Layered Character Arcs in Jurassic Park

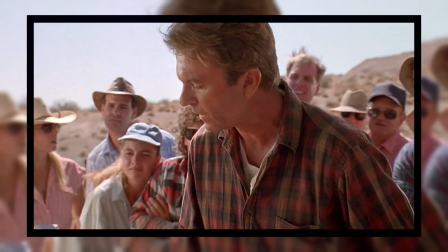[4:09]
But in case this conceptual symbolism isn't clear enough, Grant's worldview is simplified into one single characteristic.
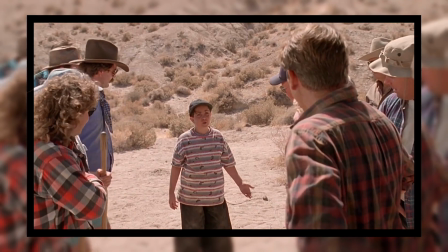[4:18]
He hates kids.
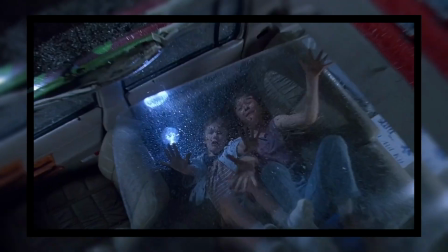[4:19]
Not only that, but he believes that the correct way to interact with a child is to instruct them by instilling fear.
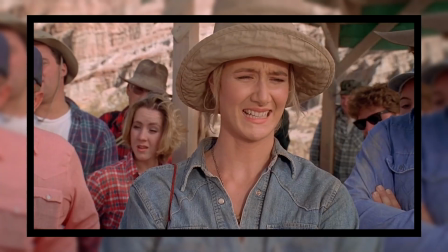[4:28]
This is a great moment of what K.M.
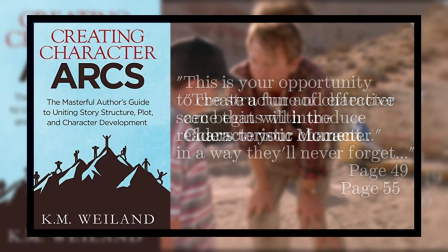[4:31]
Weiland calls a characteristic moment, where we learn about the character through a choice they make.
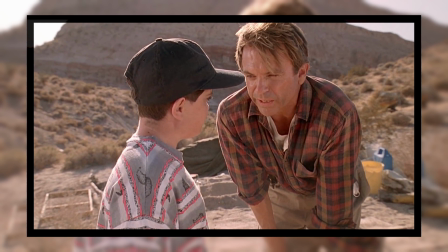[4:38]
Grant didn't have to scare the crap out of this kid, he chose to.
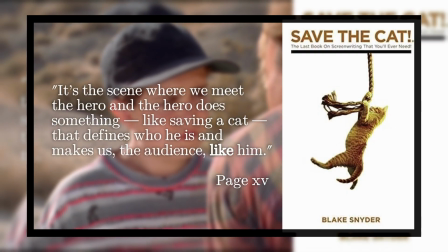[4:41]
It's also a great example of why such moments don't need to be moral actions.
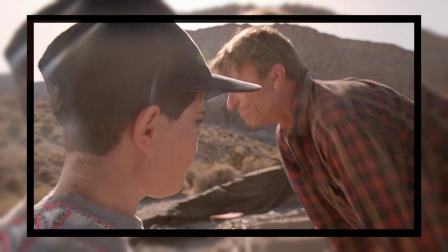[4:48]
Grant doesn't save a cat, he traumatizes a child.
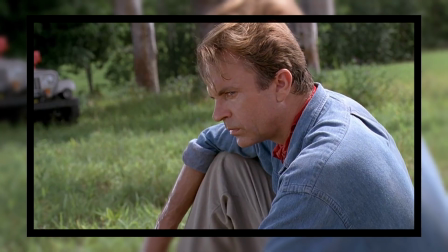[4:53]
We don't need a flashback showing us Grant's youth or expository dialogue delving into his backstory.
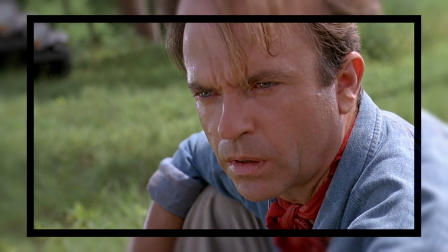[4:58]
This scene tells us everything we need to know.
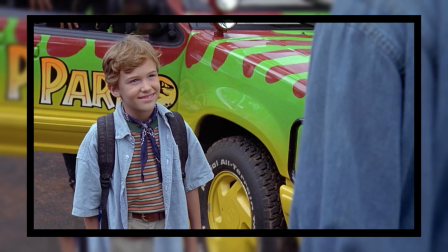[5:01]
He's a man who was made to feel small by his own mentors and finds himself repeating that cycle,
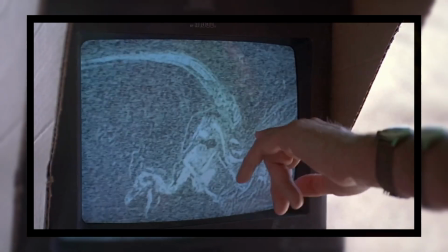[5:08]
passing his pain on to the next generation. Also note that this is how you imbue props with significance.
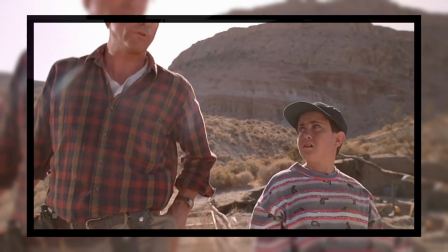[5:17]
Grant uses the raptor claw to instill fear,
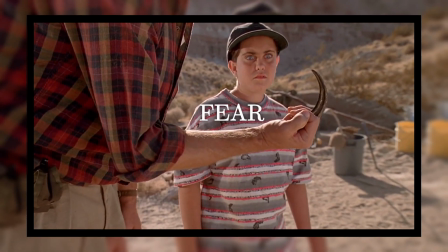[5:21]
and thus it comes to represent his attitude towards kids and the cycle of pain that he's passing on,
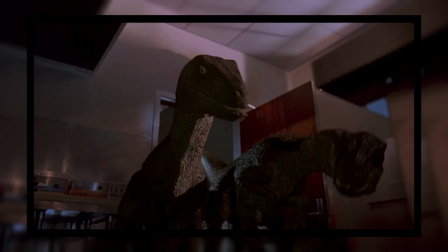[5:27]
a cycle that has been repeating since prehistory.
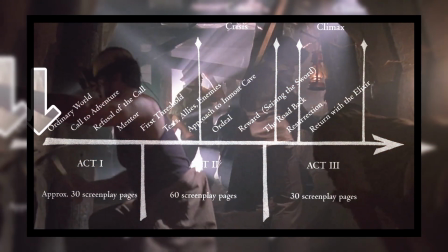[5:32]
So, when you're writing the first half of your first act, this is exactly what you're looking for.
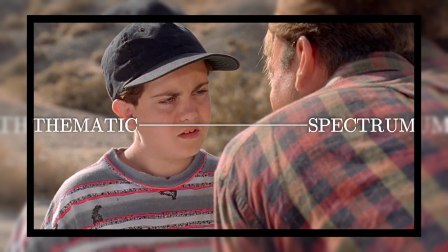[5:37]
A succinct scene or two that establishes a thematic spectrum and situates your protagonist somewhere along that spectrum.
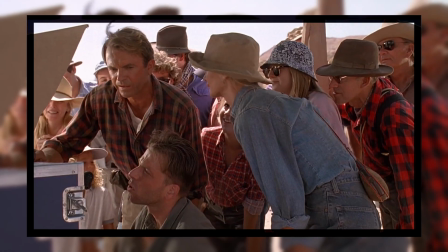[5:45]
It's as if Grant says to the universe here, "Look at me. This is how I am, and this is how I'll always be."
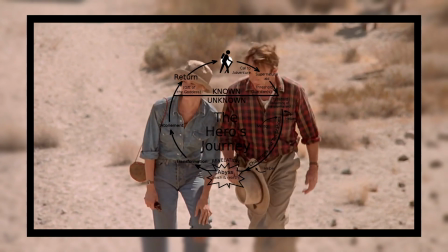[5:52]
And the universe replies by attempting to change him.
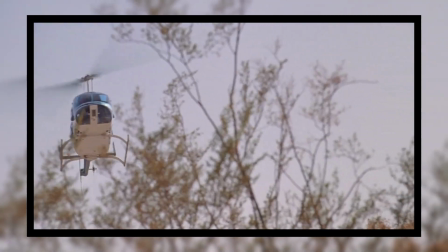[5:56]
It's as if God himself descends from the sky and says, "We'll just see about that."
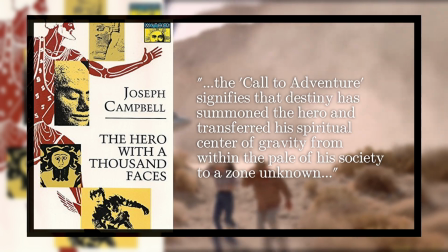[6:01]
And that's exactly what the call to adventure represents. This helicopter is the herald who appears out of the blue, as it were,
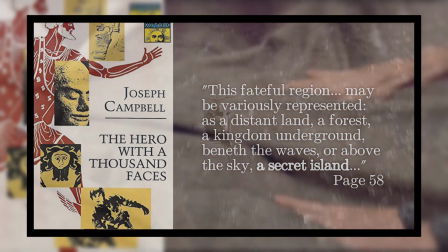[6:09]
inviting the heroes to cross a threshold and enter a new world where they will either evolve or die.
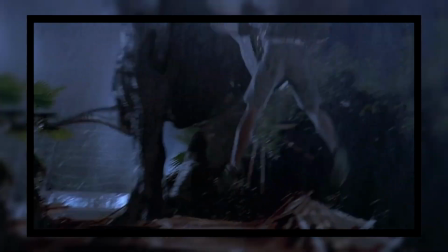[6:17]
But before we cross that threshold and enter that new world, the script has one last thematic motif to establish.
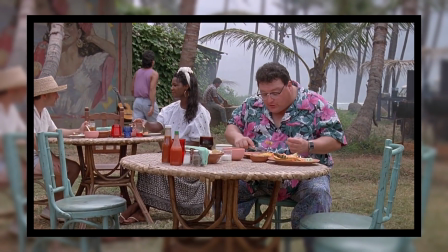[6:24]
We meet Nedry, a traitor, a spy, a fake.
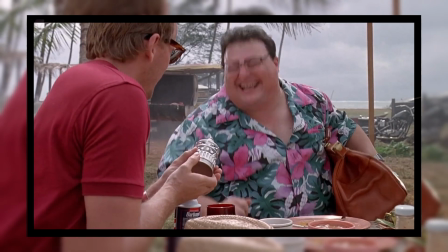[6:29]
He's given a fake can of shaving cream. And in case this wasn't clear enough, he places the shaving cream on a slice of pie.
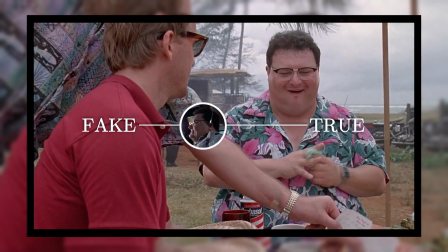[6:37]
But why is fakery or visual deception a relevant theme to this film?
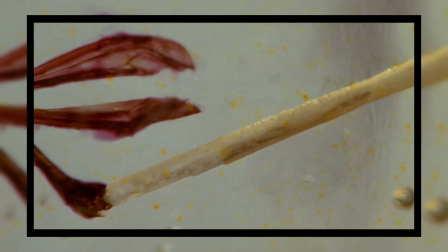[6:43]
Well, in the context of parenthood, this designates a biological parenthood without love.
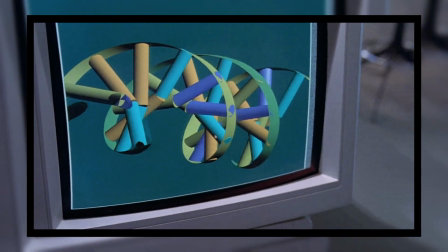[6:49]
And in the context of the theme of technology, this designates spectacle without story.
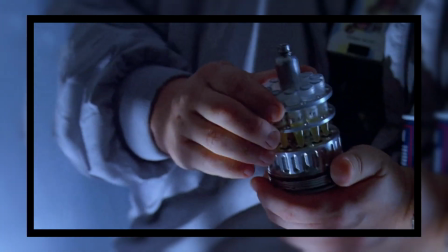[6:56]
And with that, the thematics are established, and we're off.
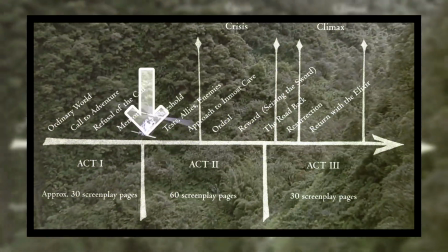[6:59]
As they cross the first threshold and fly to the island, Grant wears blue with the same red scarf underneath.
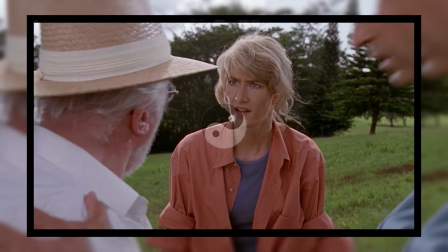[7:06]
Ellie, on the other hand, wears pink with blue underneath. Their wardrobe here forms a kind of visual yin-yang, but before they even land,
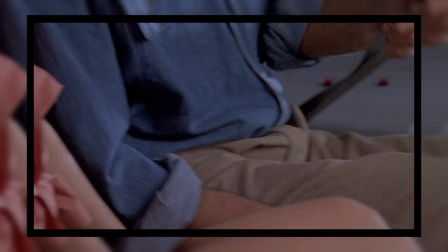[7:15]
a genius piece of visual foreshadowing occurs here. Grant inexplicably has two female ends of his seatbelt.
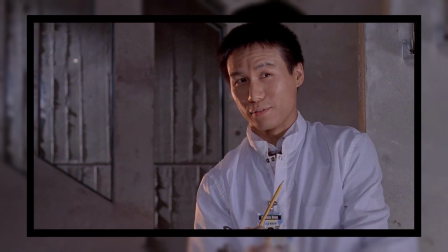[7:24] You're implying that a group composed entirely of female animals will breed?
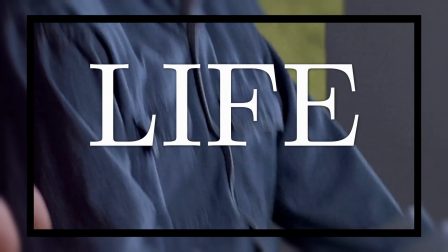[7:30] No, I'm simply saying that life finds a way.
What is a seatbelt?
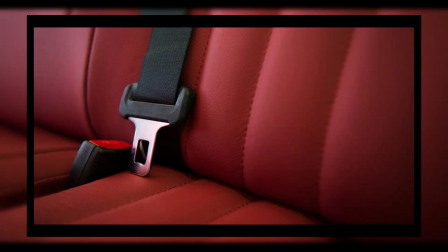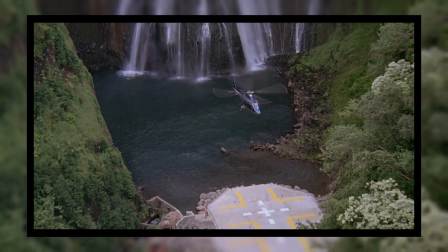[7:43]
It's a life-saving technology. So here already we're seeing how technology equals life.
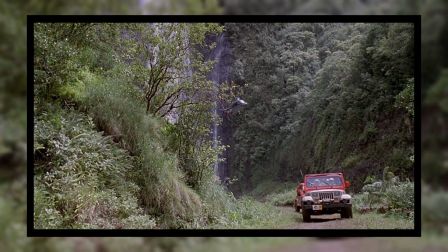[7:50]
Remember, the appeal of this theme park is that dinosaurs, resurrected by the marvels of modern technology,
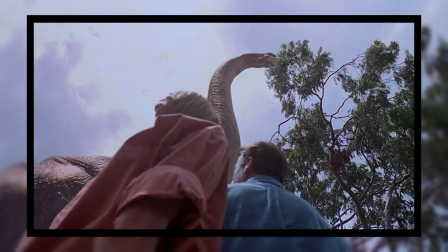[7:58]
embody not only the beauty of that technology, but the beauty of life itself.
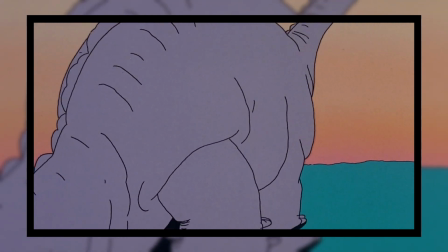[8:03]
In a strange reverse logic, life needs to be artificially
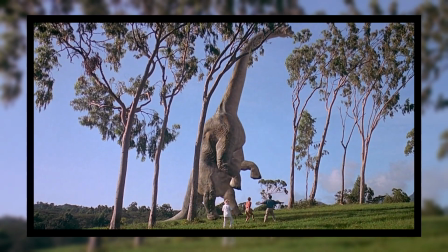[8:09]
reconstituted in order for us to see the sheer natural beauty of it.